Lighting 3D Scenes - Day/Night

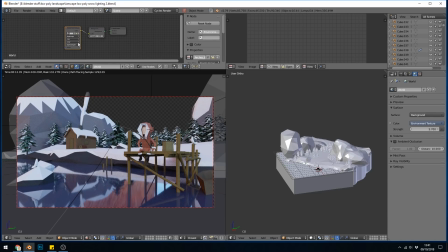(3:28)
We can turn that off or we can move our HDRI around with ctrl T if you've got Node Wrangler installed and you can rotate it around until you get the look you want and really we need the Sun in the background if I want the Sun there so already that's looking fairly sort
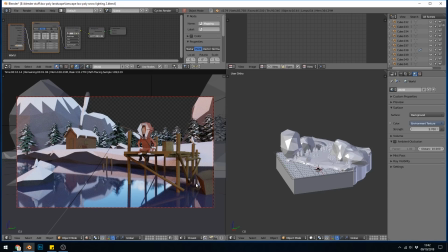(3:47)
of evening ish like it's got a reddy glow but what if we wanted a nighttime scene well first we'd have to change our HDRI to a nighttime looking HDRI
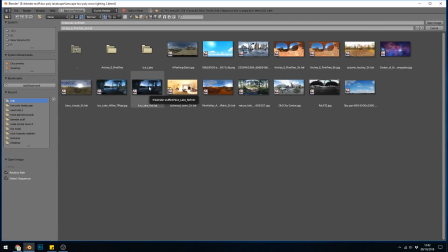(3:56)
perhaps something like this although you could probably find an even more dark blue one that would be more suitable and instantly you can see
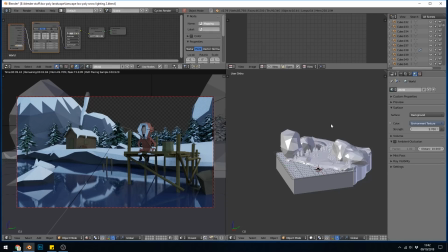(4:05)
it looks like night let's see if we can do a bit more with the lights in the scene so if I press alt h to unhide all my lights
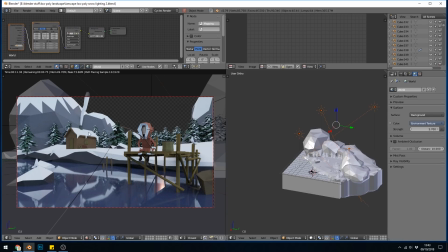(4:12)
I think for a nighttime scene well that's if the moonlight is coming from this angle down here so I'll just have one light for
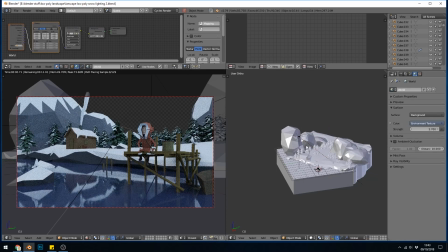(4:20)
now and hide the rest so I'm just pressing h to hide and there's my one light and And for moonlight,
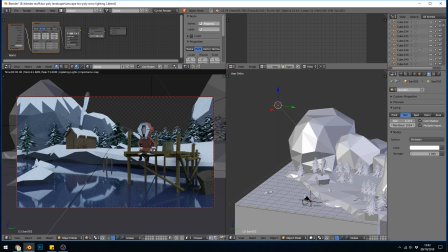(4:27)
you generally have one very hard light. So this should have very hard shadows, so we bring this all the way down, very low. We can bring the intensity up a bit, and there you can see the shadows.
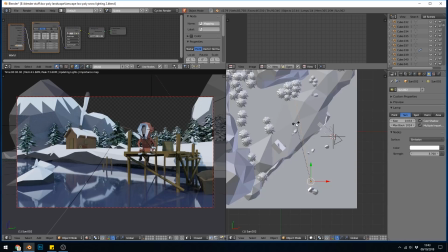(4:39)
If we go to top view, then we can rotate it in the right angle, so it's going across my fisherman this way.
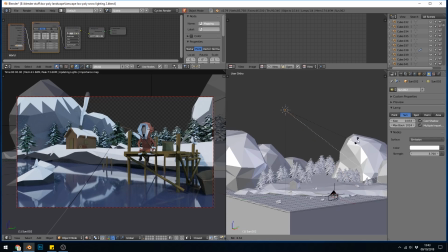(4:44)
And it depends what time of night, but however high you want the moon is how you'd rotate it in terms of the angle of the light. so this is going to be fairly low and it's coming shooting across here I'll turn the strength of my HDRI down so it's a bit darker in
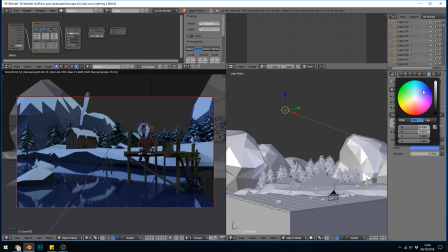(5:01)
the scene to about two and I'll change the color so it's very bluey and that's the best way to light a night scene it would be good idea to have a few lights maybe coming from the house and coming from his sort of pier or jetty and he can be a night fisherman
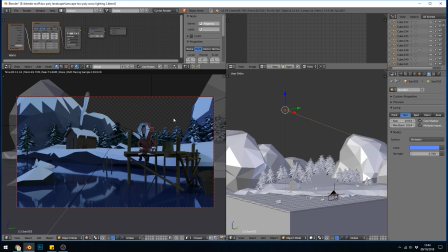(5:17)
then the important thing is that I haven't taken away all the light I've actually put in quite a lot of light. The HDRI is at 2. This light is near 4. So there's quite a lot of light in the scene. But because it's a bluey colour, we associate this with night time.
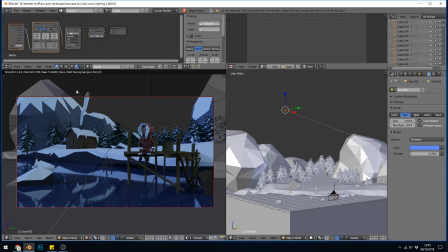(5:32)
It's worth pointing out as well, I've gone for a transparent background, because I'll probably put a picture in there afterwards in something like Photoshop. So I could do a night sky at this point. Okay, so what about early morning perhaps? Well, let's change our HDRI.
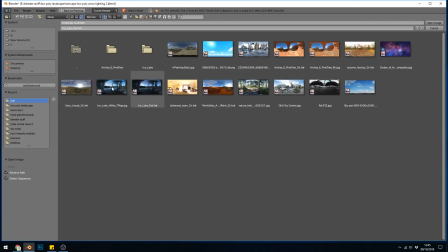(5:46)
So early morning, we tend to have bluey colours, but they're a bit brighter than night time. So I'll go for this one perhaps.
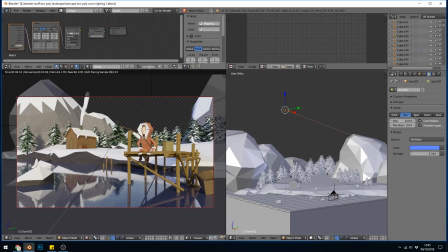(5:52)
Okay so it looks very bright now so we might have to decrease that and it's looking pretty close but perhaps we can change this
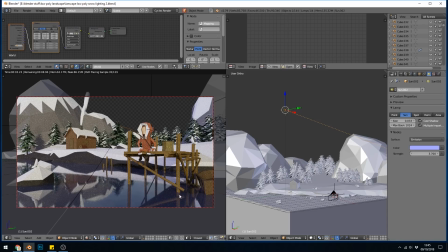(5:59)
color so it's slightly less blue and because we've got these long shadows it's looking a bit like it's early morning. Now occasionally you do get sort of reddy colors in the morning so we could come along a bit more purpley and we can just experiment and see what influence this has.
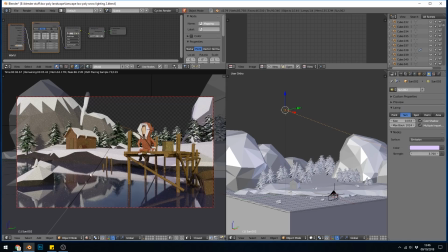(6:16)
Put that back a bit. If we want our shadows to have more influence then we bring down the HDRI further.
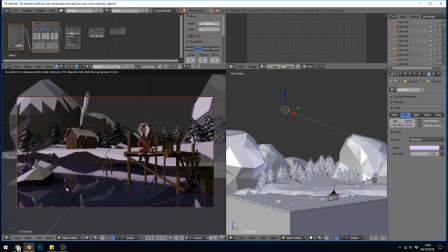(6:23)
As you can see there the shadows are much brighter. And now I'm just experimenting.
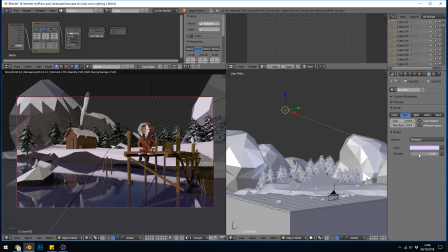(6:28)
I've turned my HDRI down and I'm turning this one up. Just so we can see a few longer shadows. I think I'll give that a bit more of a bluey tone. And there we go it looks quite morningy now. You can even change to different seasons. Autumnal light tends to be quite low in the sky so we can go a bit yellowy there.
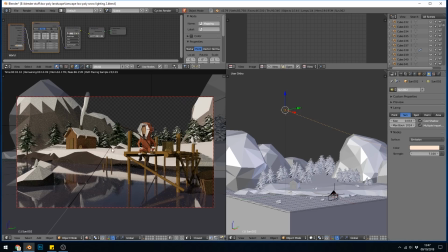(6:48)
and it looks fairly autumn-y now. What about the evening then? Let's go for a nice reddy colour for the evening, and now we've got these nice crisp long shadows, and it looks like the evening time.
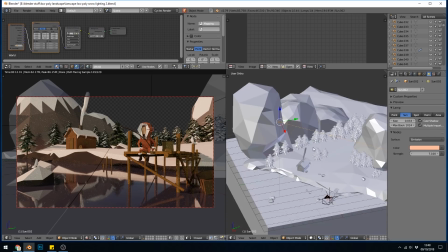(7:00)
Now experimenting with the angle of light is going to be important as well. So in this case, it's coming from the side here.
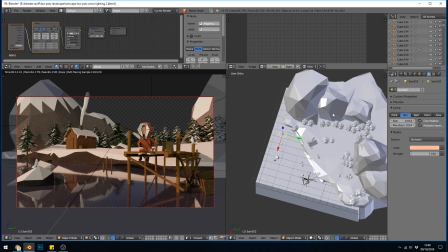(7:07)
Our fisherman is there, and the house is there. If I turn this with R then Z, and just rotate it round and see what happens,
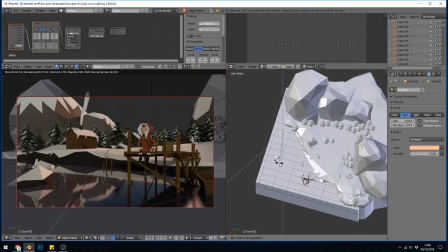(7:14)
we can experiment with different lighting effects, and maybe I can have the sun coming from directly behind him. A very different look against the mountains there as you can see. Upon looking at this a bit more I think the mountains are a bit high so maybe I need to bring those down at some point. Let's try the other direction that's coming across from this side now.